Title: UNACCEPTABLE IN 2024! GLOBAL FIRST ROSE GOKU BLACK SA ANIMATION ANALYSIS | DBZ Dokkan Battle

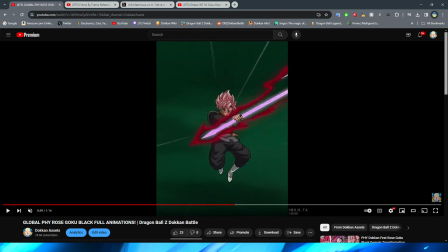fluid as it could be but it's not too bad especially watching it in full speed however why did they use the like farther away art style for some of this right you can see that here it's a lot more detailed and it looks like a closer up asset right even when they get
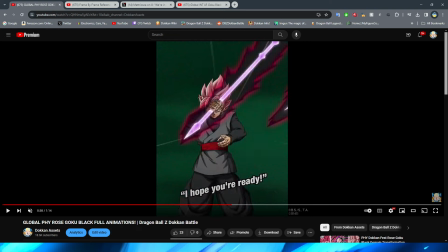to here and here to an extent right but then when they get to a little bit farther right like basically right after this why are they using this quality here when he's so close up why would they use
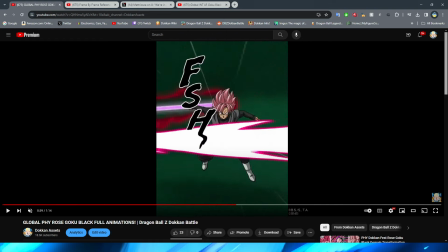the smaller looking sprite quality especially here right and not to mention here this looks like earlier story assets when you would have the characters talking to each other like towards the beginning of the game's quest mode when they
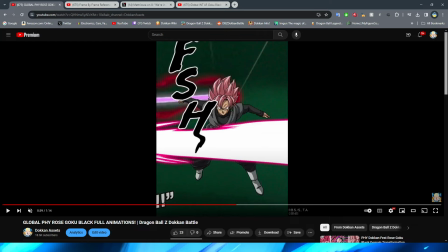were like having the you know images of the characters talking to each other i don't know why they decided to do this quality rather than doing some higher quality
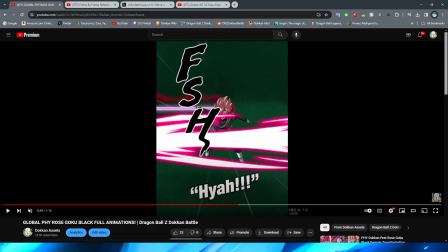assets for this section does that make sense to me i will say i do like the i don't know if this is a detail that anybody noticed but the
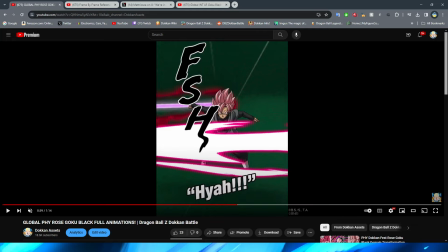the sound effect there that's kind of cool that at the end they have that little mark to kind of like extend the h right whether that's because of like the the fish sound from him spinning or you know like the heat from the energy that's going to open it up right i
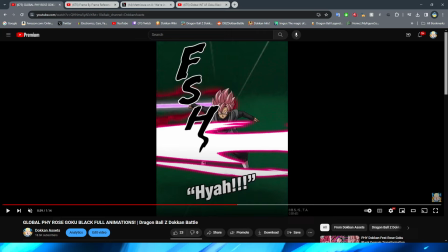kind of like that almost like visual extension of the effect i do think that that is really really cool but we then have this section
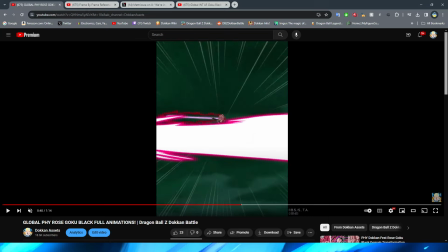where the key obviously um covers the screen i think this is a great transition by the way where it gets closer and closer before they have the actual
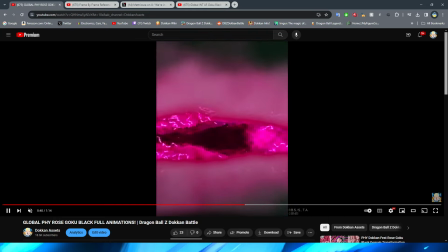like blast kind of envelop it and immediately transition into this now you're probably going to look at this next section right i don't know if too many people will think much of it but when it comes to this right of
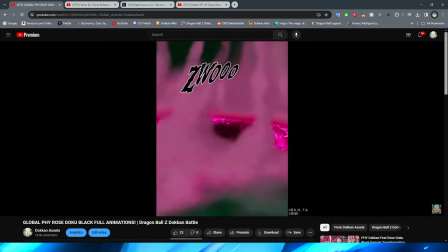the like smoke coming out of the actual cut in the sky
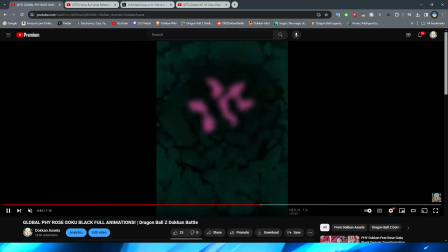that section looks insanely good if i'm being honest with you this entire
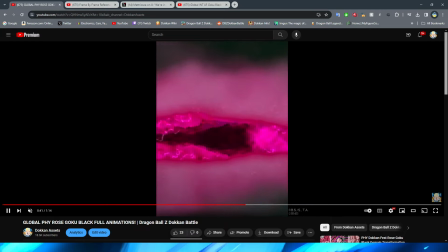section here right looks insane and the reason why is because obviously we had
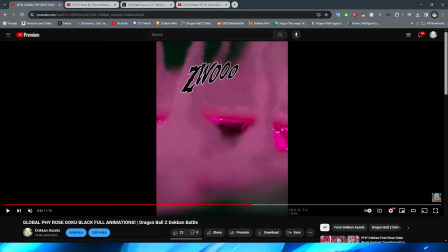the data download last night and funny enough looking at the assets for this most of rosé's assets in the way that they do the like asset sheets and the stuff that makes up the animations is very much so in the style of some essays from a couple of years ago right it's a
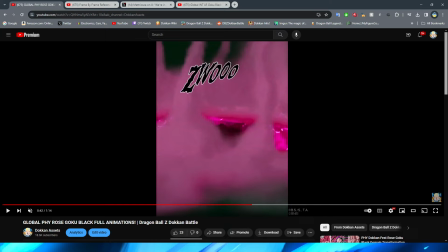lot of um different parts that you know they put together to then make the animation However, for this specifically, it is straight up a slideshow. They do the funny slideshow technique where they basically just have the entire screen, right?
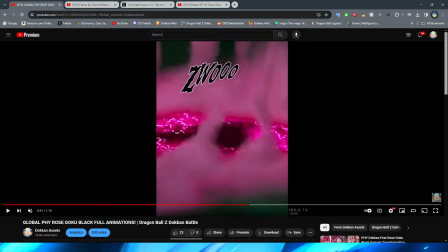Like what will be displaying on the screen as a PNG and they just rapid play it. Why they chose that for this section of all things? As a matter of fact, let me show you.
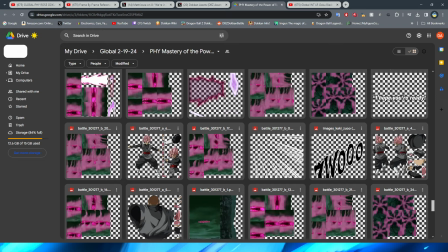I pulled up the Google Drive of the assets from this particular animation. and if we look around right you can see that
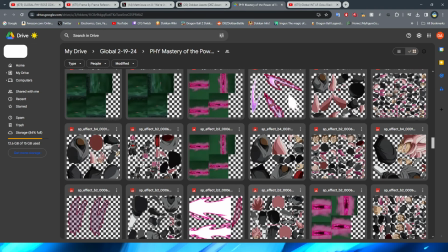obviously there's a bunch of different parts that make up rosé another thing that i find really interesting about these is if you do scroll through this entire thing there are a
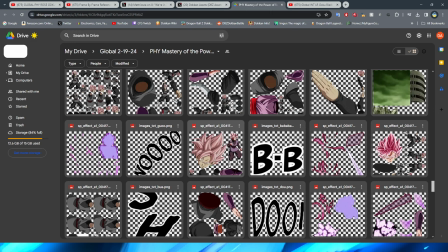bunch of solid renders which is funny because it's like it's cool that you have like these individual renders i guess for using for thumbnails and creative projects and stuff like that but when it comes to the dokkan essays that's a bad thing because that just means there's a lot more you know like
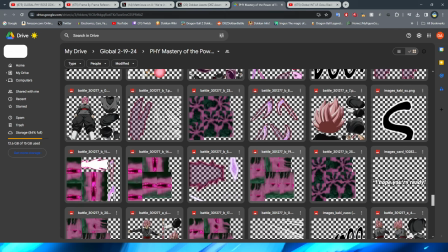static pngs sliding pngs all that type of stuff you want to see all the pieces separate but what i was just talking about right with obviously the smoke
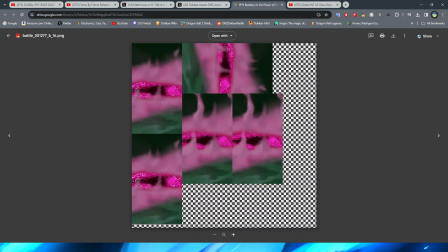you can see here right they do the funny slideshow effect where it's basically just you know a bunch of pngs that they play rapid fire
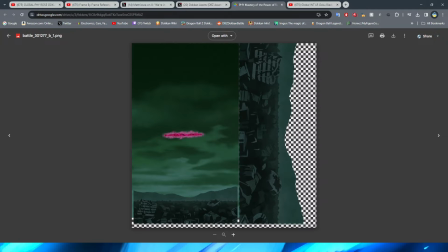to then emulate the smoke right where you can see that right even obviously that one is like the um
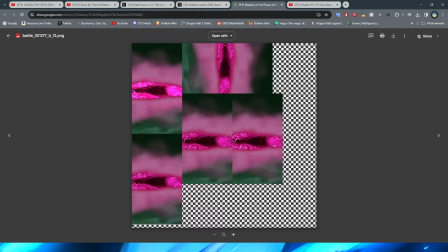you know whole opening in the sky right type of thing where they play it over and over and over where this kind of looks like the same thing But if you look at this
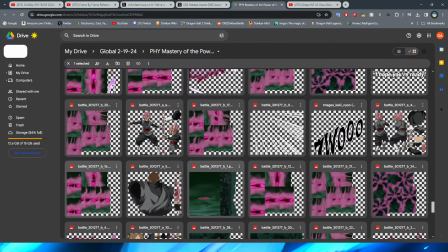in close detail, the details change very, very minusculely, which is, again, because what they're doing is they're,
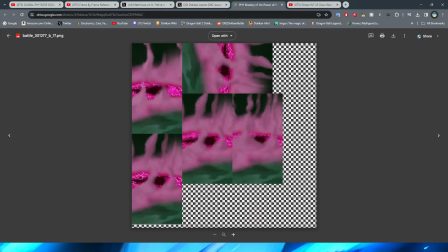you know, just literally rapid firing, playing it as a slideshow to make this effect look really good with the,
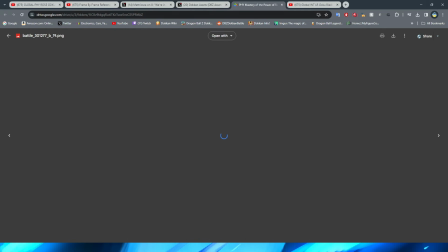like, smoke kind of dissolving around the cut in the sky.
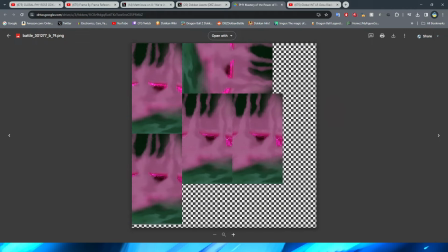So I just thought that that was interesting because the rest of the essay or essays rather, I should say, is again like a bunch of different separate parts, right?
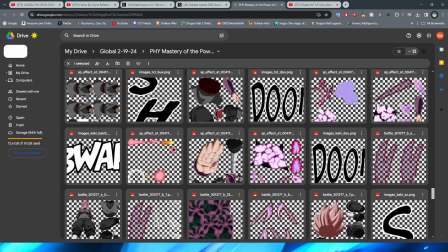A lot of already, you know, like solid made PNGs.